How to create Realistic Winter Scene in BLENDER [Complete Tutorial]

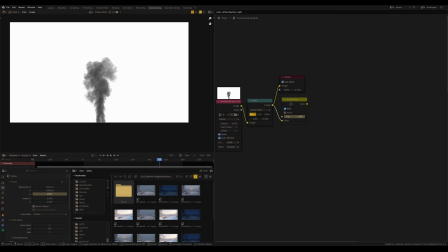I just add scale node to resize this one to the render size in the project and invert this one,
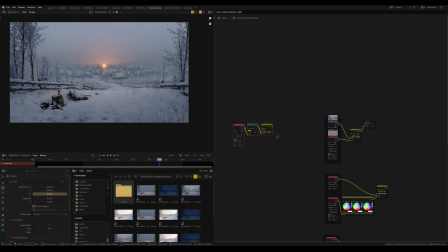because in this case it's easier to add this to my render. To combine this smoke with render, I need mix color node.
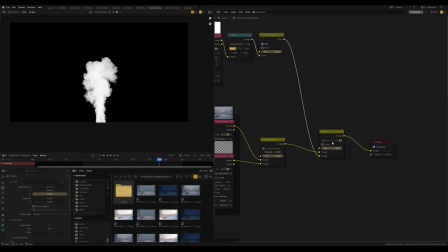Connect this one and change the blending mode to screen. That's it.
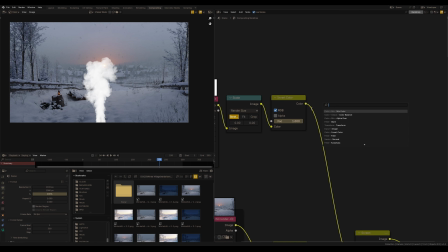Next, let's work with the smoke. I need transform to move and scale this smoke footage.
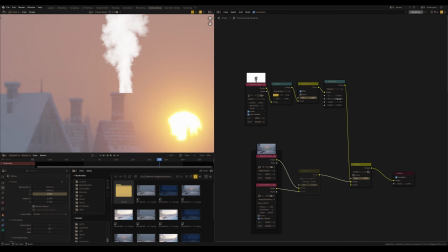So let's place it somewhere here. This is going to be the first smoke.
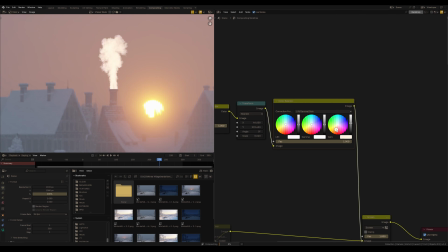Second, I need color balance because we must match this smoke with the environment. Yes, some kind of like this. And here is another thing.
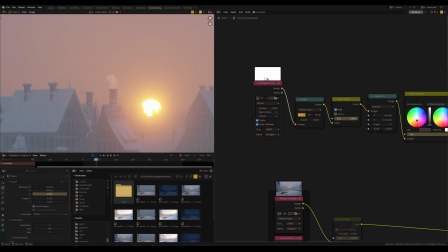This VFX footage starts with this beginning of the smoke simulation, and it doesn't fit to the scene because I need that in the first frame it already works, not just started. So we can easily do this just by using offset in this footage node.
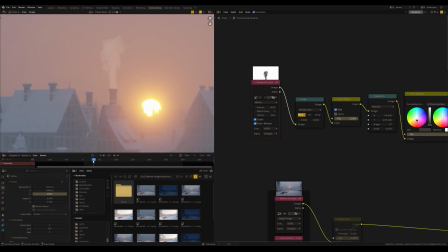This allows us to shift this footage by some frames, and in the first frame of our animation, this footage will start from the 200th frame instead of the first one.
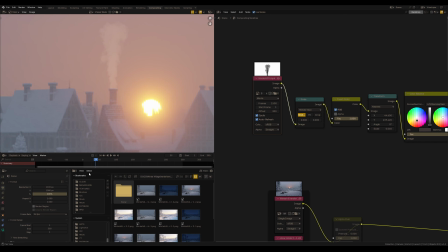Also, for more realism, I guess we need to make the smoke disappear in the air. And I'm going to do this by using a mask in Blender.
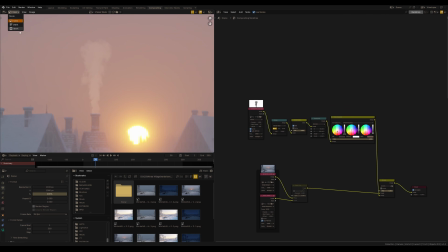To work with mask in Blender, we can switch here to masks and paint a mask,
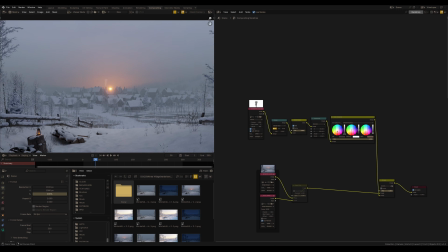or I prefer to add a standard square mask.
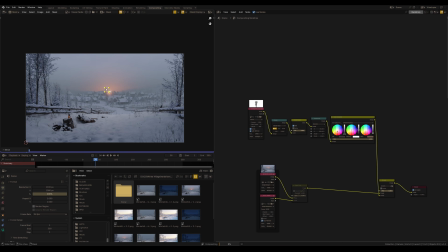And here is my mask, and place this mask here.
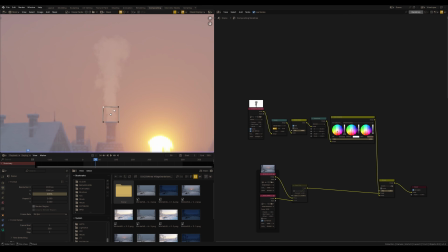That's the bottom place on the chimney, and I'm going to work only with these top points. I need feather in order to make this part smoother. Now let's add the mask node in Compositor to choose this created mask.
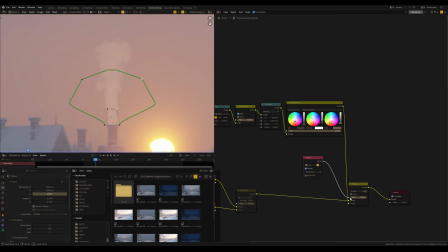And use this mask as a factor in the mix color node.
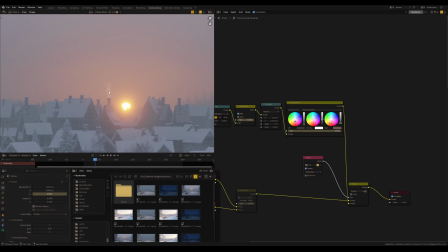So nice. That's what I need, by the way.
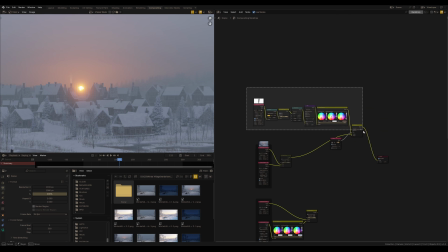Remains only to do the same to all other chimneys.
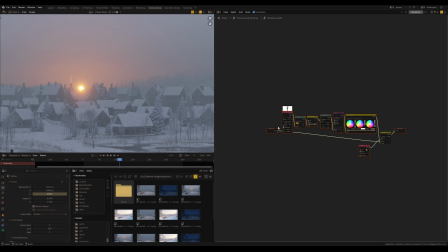But one trick, I group all these nodes and keep working in this group,
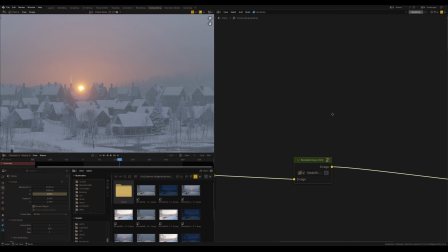but in the main compositor it will be only one node.
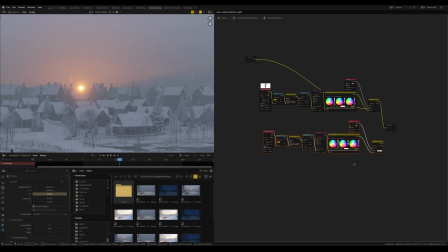So press Tab to enter to this group node, and let's duplicate everything and connect this to the new mix color node.
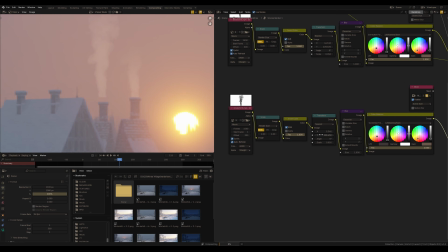Using transform node, I can place it in the new chimney, and if I play an animation,
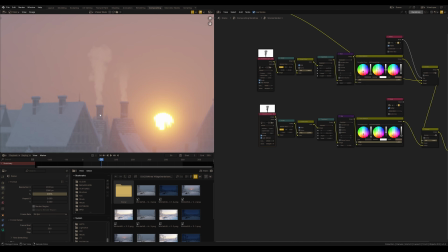we can see that these two smokes footages are similar, and it's definitely not that realism to our animation. To fix this, I use different offsets for all footages of smoke.
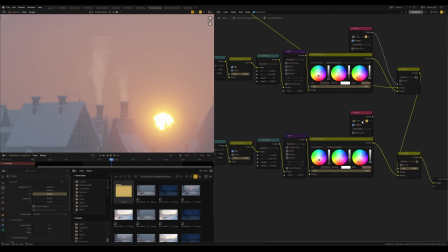Yeah, much better. And also I need to copy a mask to a new mask and choose this new mask in this mask node to make the smoke disappear in the air. It's also possible to adjust mask to make variation of the smoke.
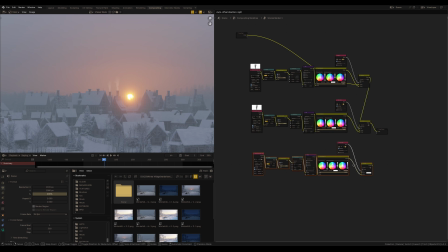So duplicate this last one and repeat the same actions.
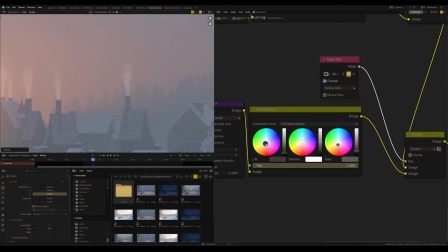I will not show the whole process of adding smoke, it's very long and really boring,
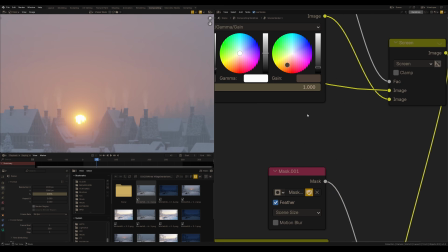although I love the compositing process, but in the final I got so many smoke nodes.
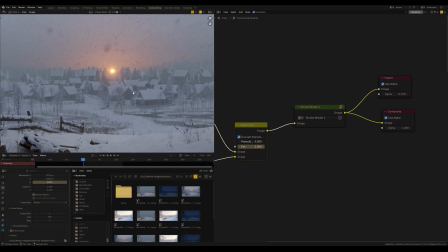I agree it's a little bit hard maybe, but look at this result.
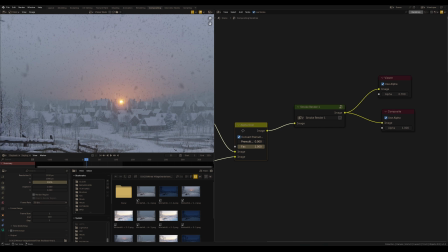And we could stop here and do the final animation render, but you definitely want to be like a pro artist, right?
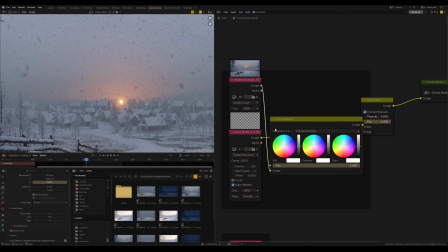That means that we need to add some post-processing and the color gradient,
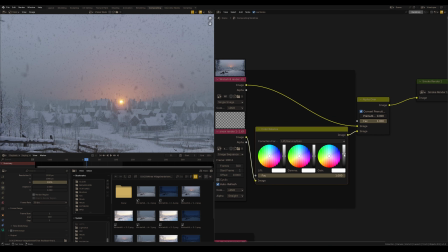and although it could be done right here in Compositing, but I will switch to DaVinci Resolve.
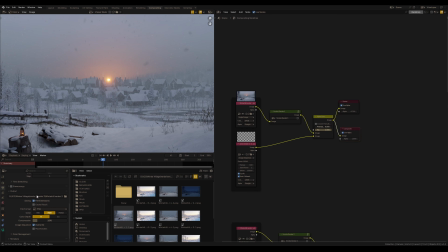For this I need a composite node, and at this stage I will prefer to use an animation sequence, but don't need an alpha anymore, but definitely only sequence. Believe me, it's the most inappropriate moment something will go wrong.
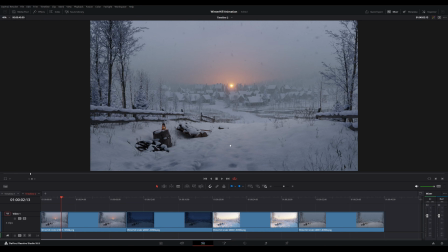Render will hang, or Blender will crash, or something else, and it will start again. While using sequence, we just start rendering from the moment where the problem occurred.
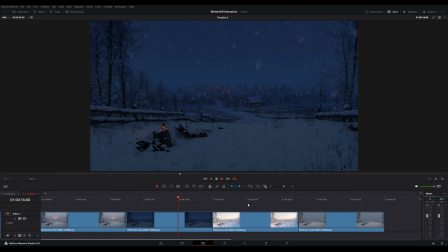And now let's play the final animation in DaVinci Resolve. What do you think?
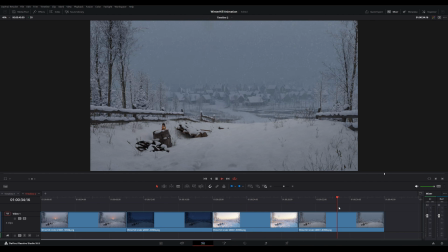By the way, which one do you like more? Write in the comments. Alright.
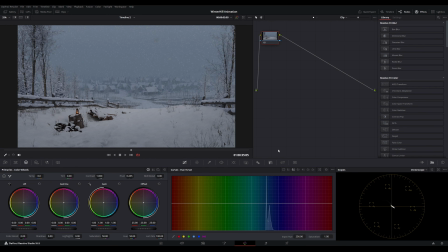Let's go to color gradient in DaVinci Resolve, and I want to make just small color corrections.
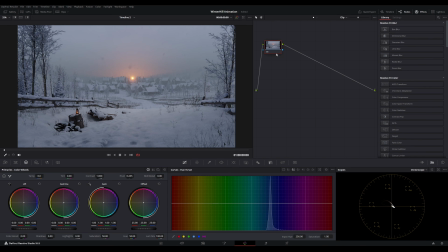Overall, I like the result, but I would like to work a little bit with the color and add a vignette.
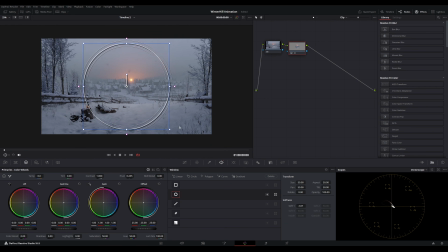And let's start with the last one. So, I add mask and I scale it to cover mostly the foreground by this mask.
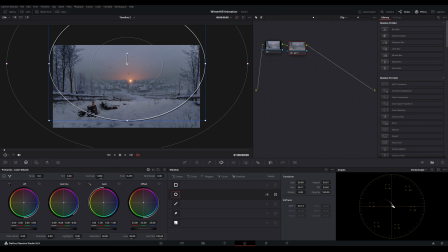Move gamma down.
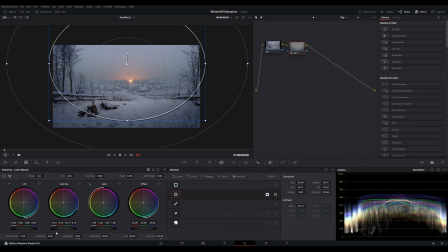Oh, I forgot to invert this mask, that this effect works outside this mask. Yeah, that's correct. I keep using gamma to make this foreground darker. Maybe even move lift to some blue color, to make this part colder.
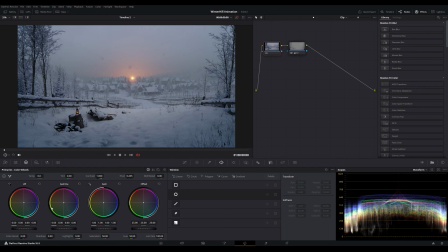So I return to the first node, and here I am going to make color gradient. Not too much, you know, I want to emphasize warm light from the sun and make overall gamma more colder. To see this much clearer, I open here vector scope.
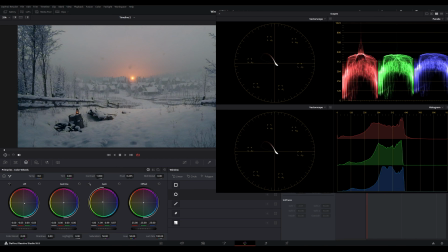So I move gain to yellow, red colors, and at the same time pull lift to the blue.
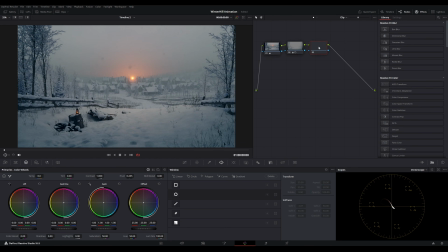See this difference before and after. I add another node and copy this mask from the previous node. But here I invert this mask and reset all settings. Using gamma, I increase the light in this part.
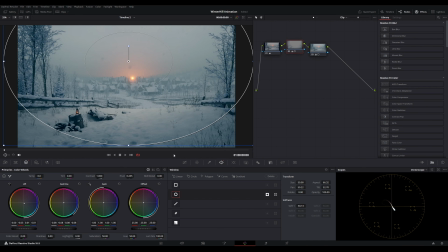So this node works for the foreground and corners of this frame to add shadows, but this one adds more light in the distance of the picture. Thus we can add depth to the frame even without using the depth render path. Before and after.
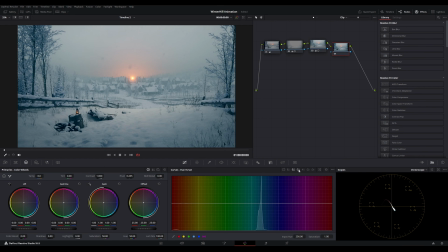I add another node and here I want to work with colors and make local color correction, like using hue. I can shift red to the yellow side, a little bit, not too much.
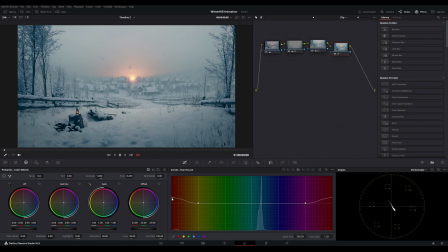I also can go to hue versus luma, and using the same red color I can increase the light from the sun. So I add last one node and here I want to add film grain.
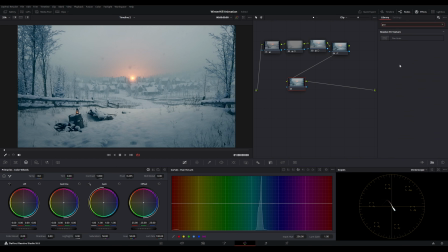In DaVinci Resolve we have a standard effect like film grain, and just drop to this last node this effect.
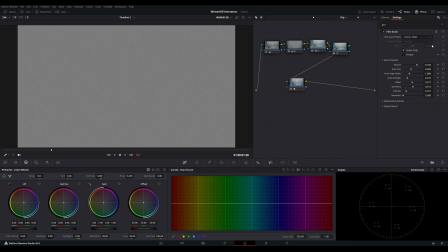It adds such cinematic grain. Here we can use also different presets of grain, but I'm going to use this one.
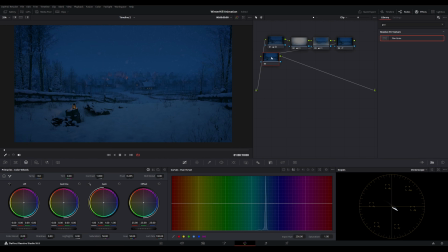Yeah, good, looks cool. So I use the same node combination for all other shots,
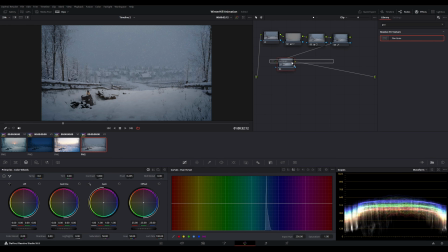just making local adjustments for each one by colors and using the same mask to add depth to the picture.